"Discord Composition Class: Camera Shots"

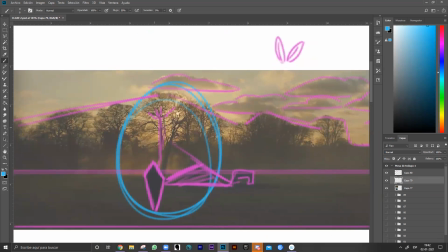[41:36]
Because the place, I mean, the shapes of the character, the shape of the tree, the shape of the elements
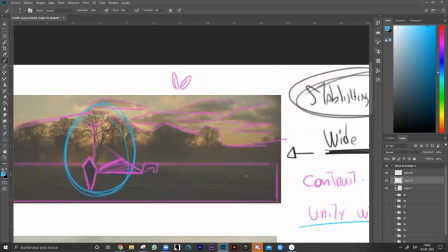[41:42]
here that are close to the character are very different from the unity in all of the environment.
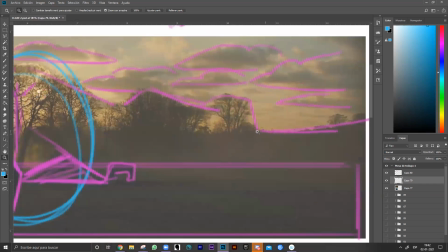[41:51]
And that helps to break the unity, and that helps to make interesting focal point.
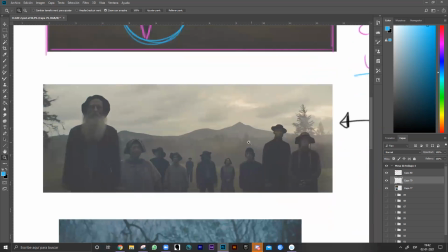[42:01]
And here
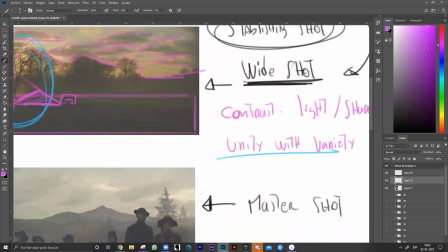[42:05]
we have
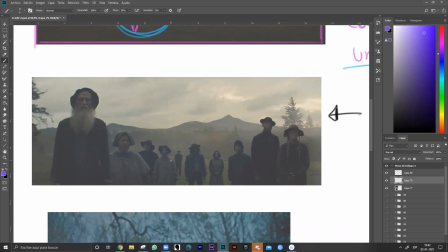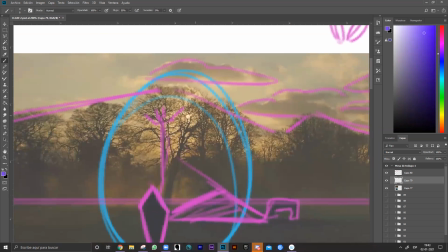[42:15]
sort of the same thing that I talk about the sun having more contrast than the character.
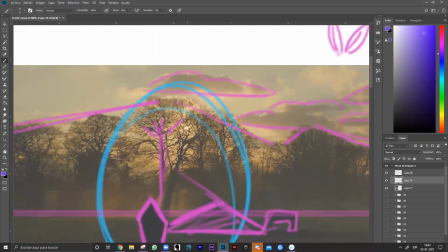[42:23]
So that way we see the sun first and then we travel to the character.
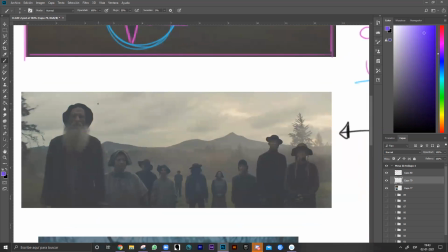[42:29]
Here happens the same thing. What my eye is doing is looking at this character first and then going all the way here to this couple.
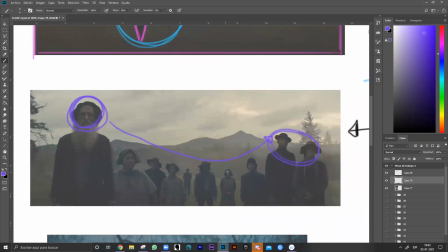[42:44]
These characters in the middle are acting like a bridge to this place, from here to here, point A to point B.
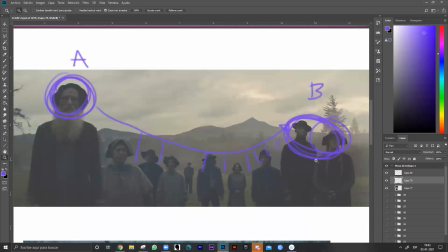[43:00]
And of course, all of these characters has a lot of contrast in value.
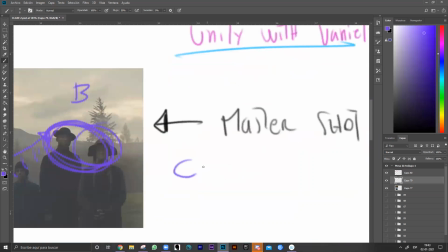Value.
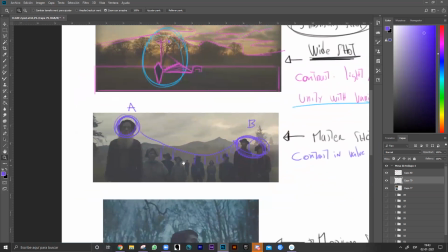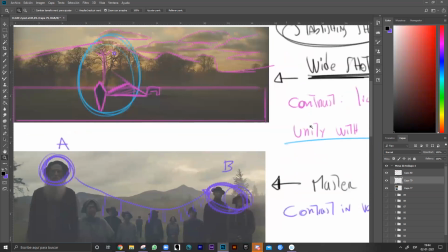[43:18]
And also
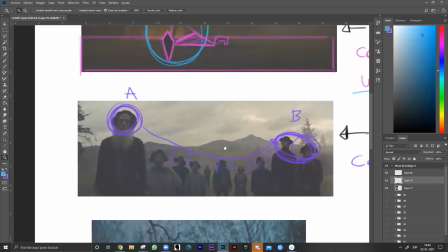[43:24]
we have a lot of unity with variety.
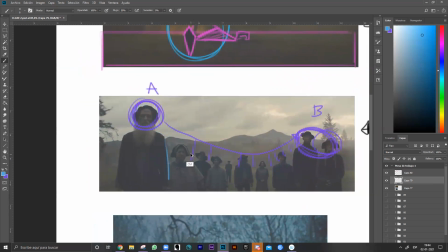[43:30]
These characters, except this one, all of them look the same shape. So there is a lot of unity here. Almost the same shape.
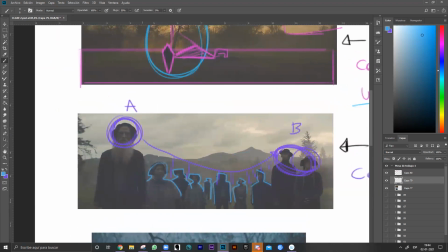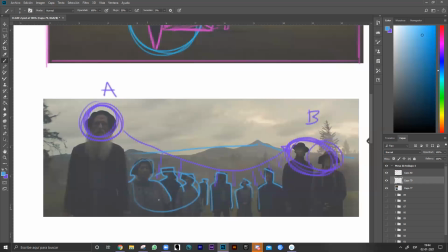[43:54]
That also helps my eye not to look at all of these people at the first time.
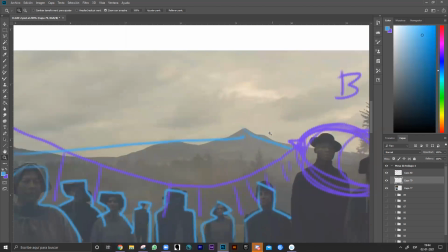[44:01]
Of course, the more we start to the scene, the more time we have to
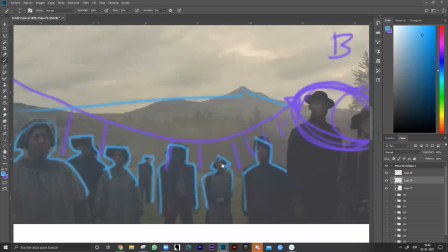[44:07]
appreciate all of these characters, their differences from each other.
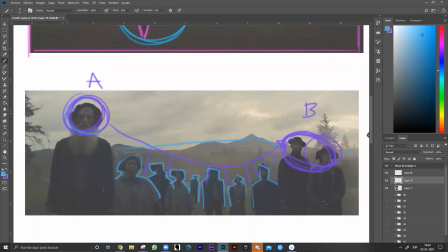[44:11]
But in a first glance, we only see this old man and this couple right here. And that tells me, maybe I'm wrong because I haven't seen the movie,
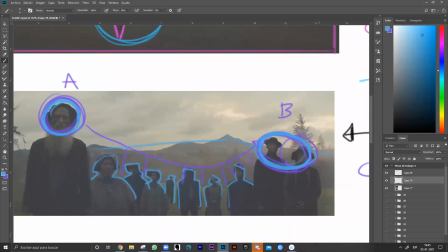[44:25]
that these two characters are more important, or maybe they are going to appear often in the movie.
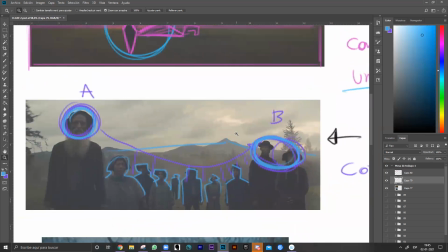[44:34]
And all of these characters, maybe not. Like I said, I haven't seen the movie, so maybe I'm mistaken. But that is my thinking when I'm seeing this scene and the way all of the elements are arranged in the composition.
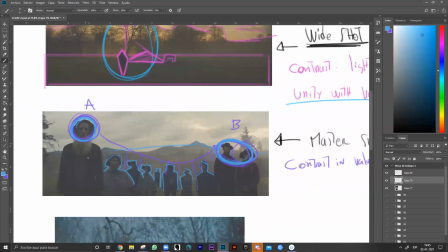[44:57]
And of course, because it's a master shot, I have to think about the relationship of the characters, not the environment.
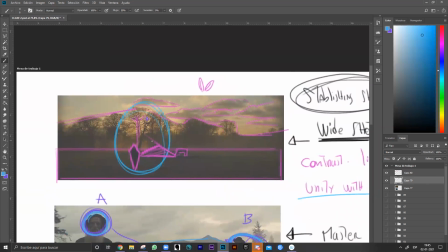[45:04]
In a wide shot, I do have to think about the environment and the character.
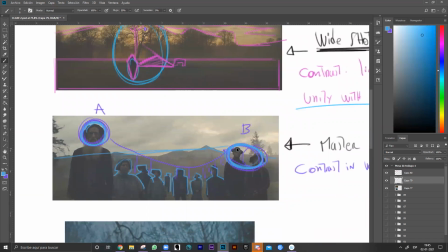[45:11]
But here, the environment, it doesn't matter.
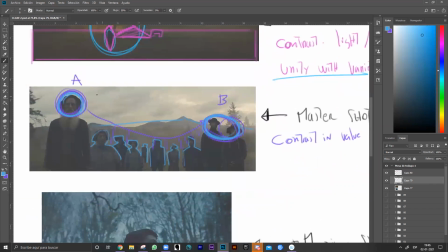[45:15]
I only care about the characters and the relationship within each other.
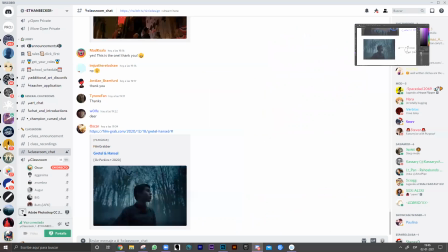[45:24]
And here, let me see if there is some questions.
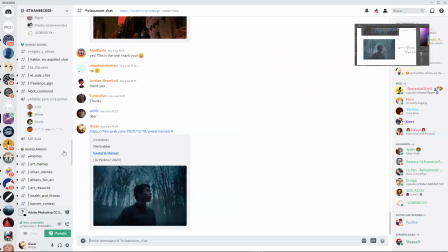[45:31]
No, I think not. Okay.
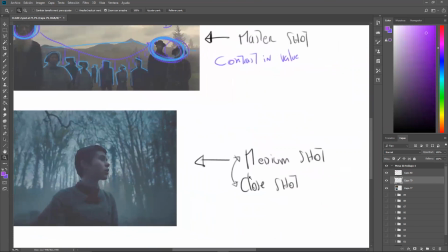[45:40]
Here we have a medium shot, almost a close shot.